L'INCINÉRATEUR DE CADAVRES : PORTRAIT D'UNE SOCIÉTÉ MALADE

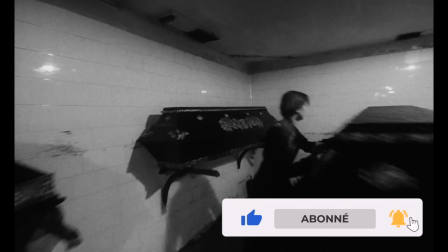(0:00)
Pour continuer à faire des vidéos, j'ai besoin de votre soutien. Commentez, likez et abonnez-vous à ma chaîne.
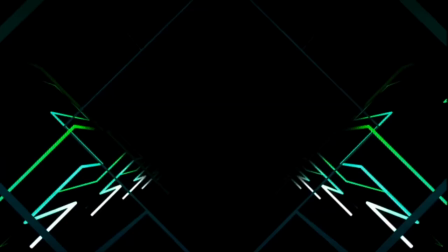(0:05)
Merci à tous.
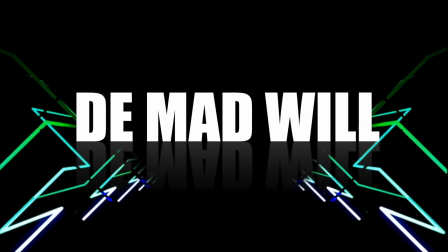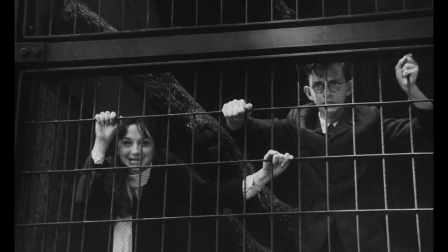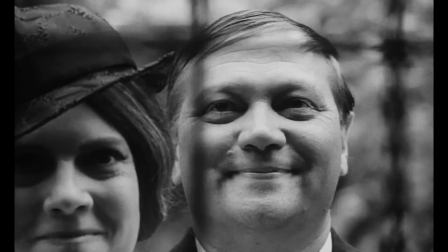(0:16)
Il y a des films qui agissent comme des uppercuts. Des œuvres dont la vision marquera à jamais le spectateur qui, pendant 1h30,
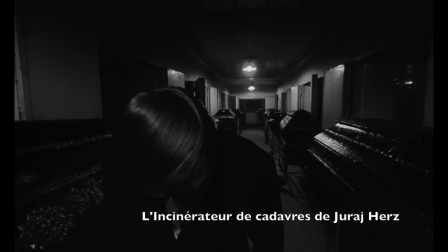(0:23)
a plongé dans un univers où la vision d'un cinéaste lui a offert un autre regard sur le monde.
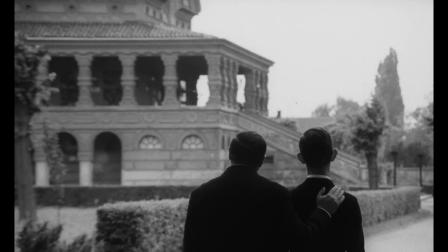(0:30)
L'incinérateur de cadavres n'est pas qu'un bon film. Ce serait réducteur de le limiter à ce simple qualificatif, alors que c'est un chef-d'œuvre.
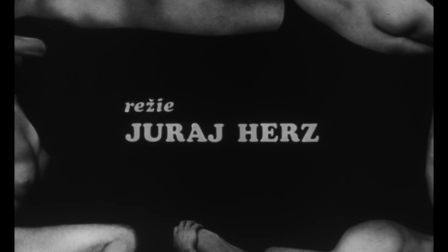(0:38)
Son réalisateur, Juraj Hers, n'est pas le plus reconnu des cinéastes tchèques.
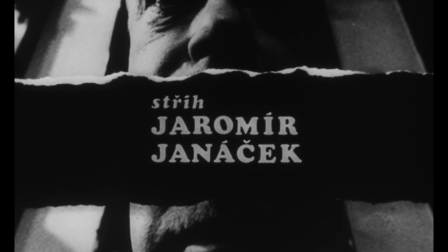(0:43)
N'ayant jamais été considéré comme un membre émérite de la nouvelle vague de son pays, qu'il avait snobé à cause de ses études marionnettistes.
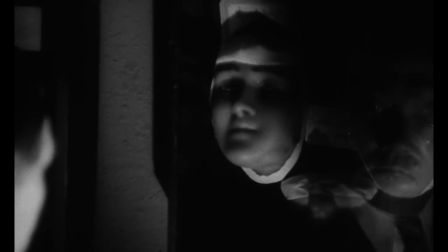(0:51)
Pourtant, quand on regarde son œuvre, il est l'un des plus passionnants metteurs en scène ayant œuvré de l'autre côté du rideau de fer.
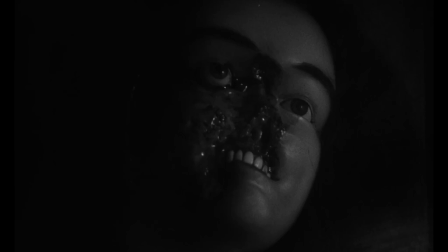(0:58)
Réalisateur formaliste au sens le plus noble du terme,
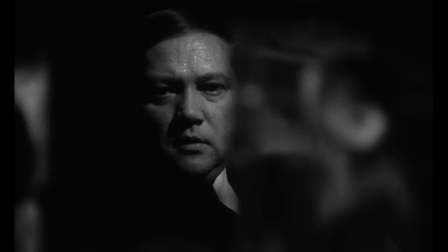(1:00)
son cinéma adopte la plupart du temps la forme d'un labyrinthe mental où le montage et la mise en scène nous plongent littéralement dans l'esprit de ses personnages,
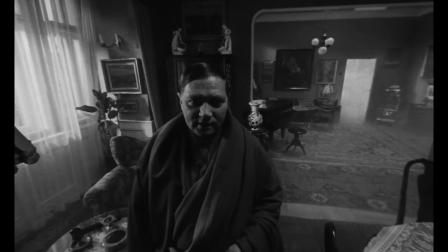(1:09)
comme pour l'employé modèle, Kopf Klang, dans l'incinérateur de cadavres.
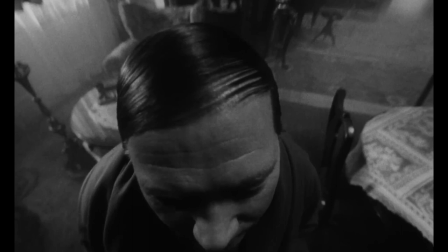(1:13)
Dans ce film, il va multiplier les gros plans sur son protagoniste principal tout en usant d'une focale de type fish-eye,
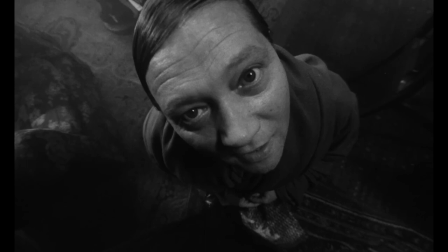(1:21)
qui donne l'impression que le visage de l'acteur aspire littéralement l'image.
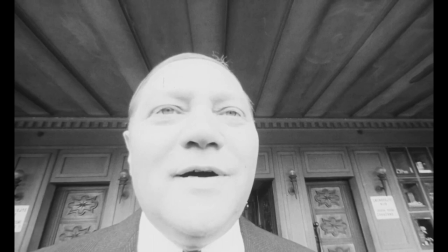(1:25)
Le fish-eye, c'est une distorsion qui courbe fortement toutes les lignes droites qui ne passent pas par le centre.
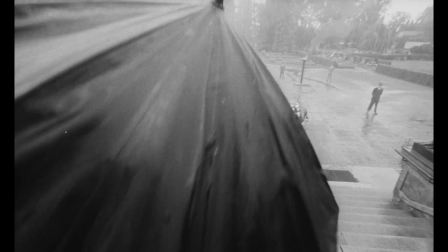(1:31)
Son usage montre ici que son héros est incapable de voir la réalité et finit par la remplacer par ses propres désirs.
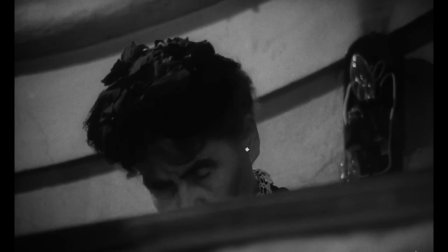(1:38)
De plus, le fisheye permet au cinéaste de changer de lieu et d'époque dans la même séquence.
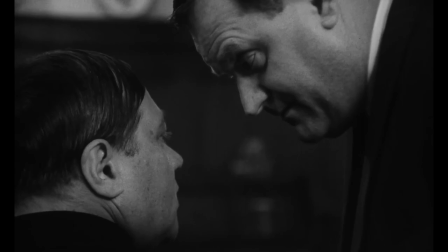(1:43)
Le film repose donc beaucoup sur la photogénie de l'acteur Rudolf Rudzinski, qui ressemble à une sorte de bébé dans le corps d'un adulte.
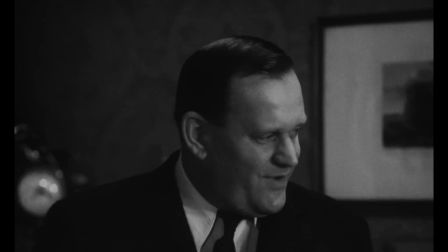(1:52)
Le spectateur va découvrir au fur et à mesure du long métrage comment ce personnage,
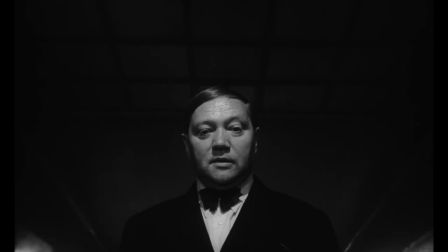(1:57)
convaincu par un de ses anciens camarades de régiment d'avoir du sang allemand, va devenir un rouage de la solution finale. Au-delà même du nazisme, le film est avant tout un manifeste contre toutes les formes de
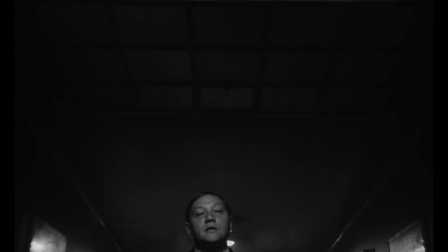(2:09)
totalitarisme et sera ainsi interdit dans une Tchécoslovaquie où les soviétiques venaient d'écraser le printemps de Prague.
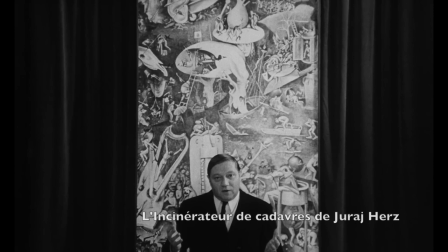(2:15)
La force de ce long métrage est de donner au totalitarisme le visage d'un homme enfant zélé,
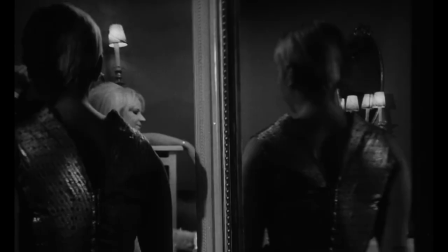(2:21)
sans la moindre conscience ni surmoi, qui veut jouir de l'autre sans jamais devoir faire face à ses responsabilités.
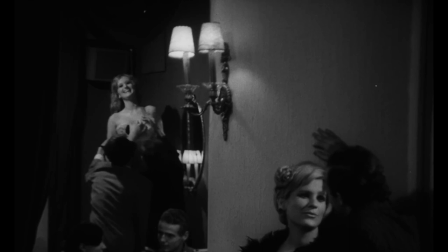(2:27)
Ce personnage est à l'image de ses amis nazillons, qui dans la scène de la partouze jouent les grands enfants quand ils têtent les seins des prostituées à la blondeur virginale.
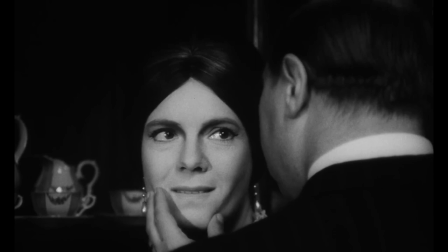(2:36)
Il est l'incarnation d'un égoïsme destructeur qui veut jouir sans tenir compte de l'autre.
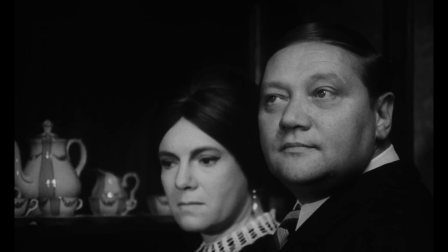(2:41)
Un esprit pervers et faible, prêt à accepter toutes les fables contées par le totalitarisme,
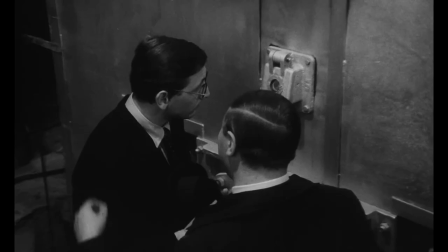(2:46)
dont le simplisme correspond bien au cerveau rabougri du personnage principal.
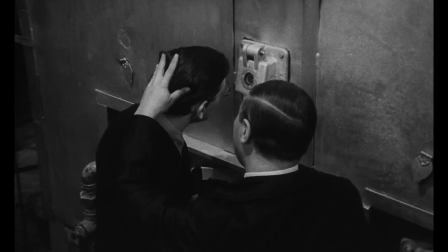(2:51)
L'incinérateur ici ne fait pas que brûler des corps, il anéantit aussi toute pensée et humanité chez le personnage principal.
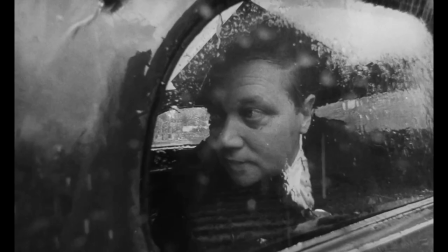(2:58)
Porté par une mise en scène unique,
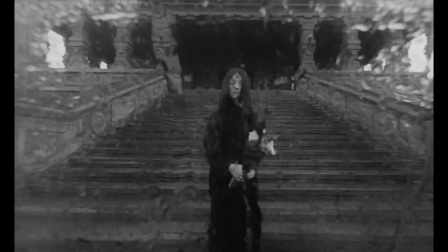(3:00)
cette fable sur le totalitarisme est un film essentiel de l'histoire du cinéma que je vous invite à découvrir ou redécouvrir.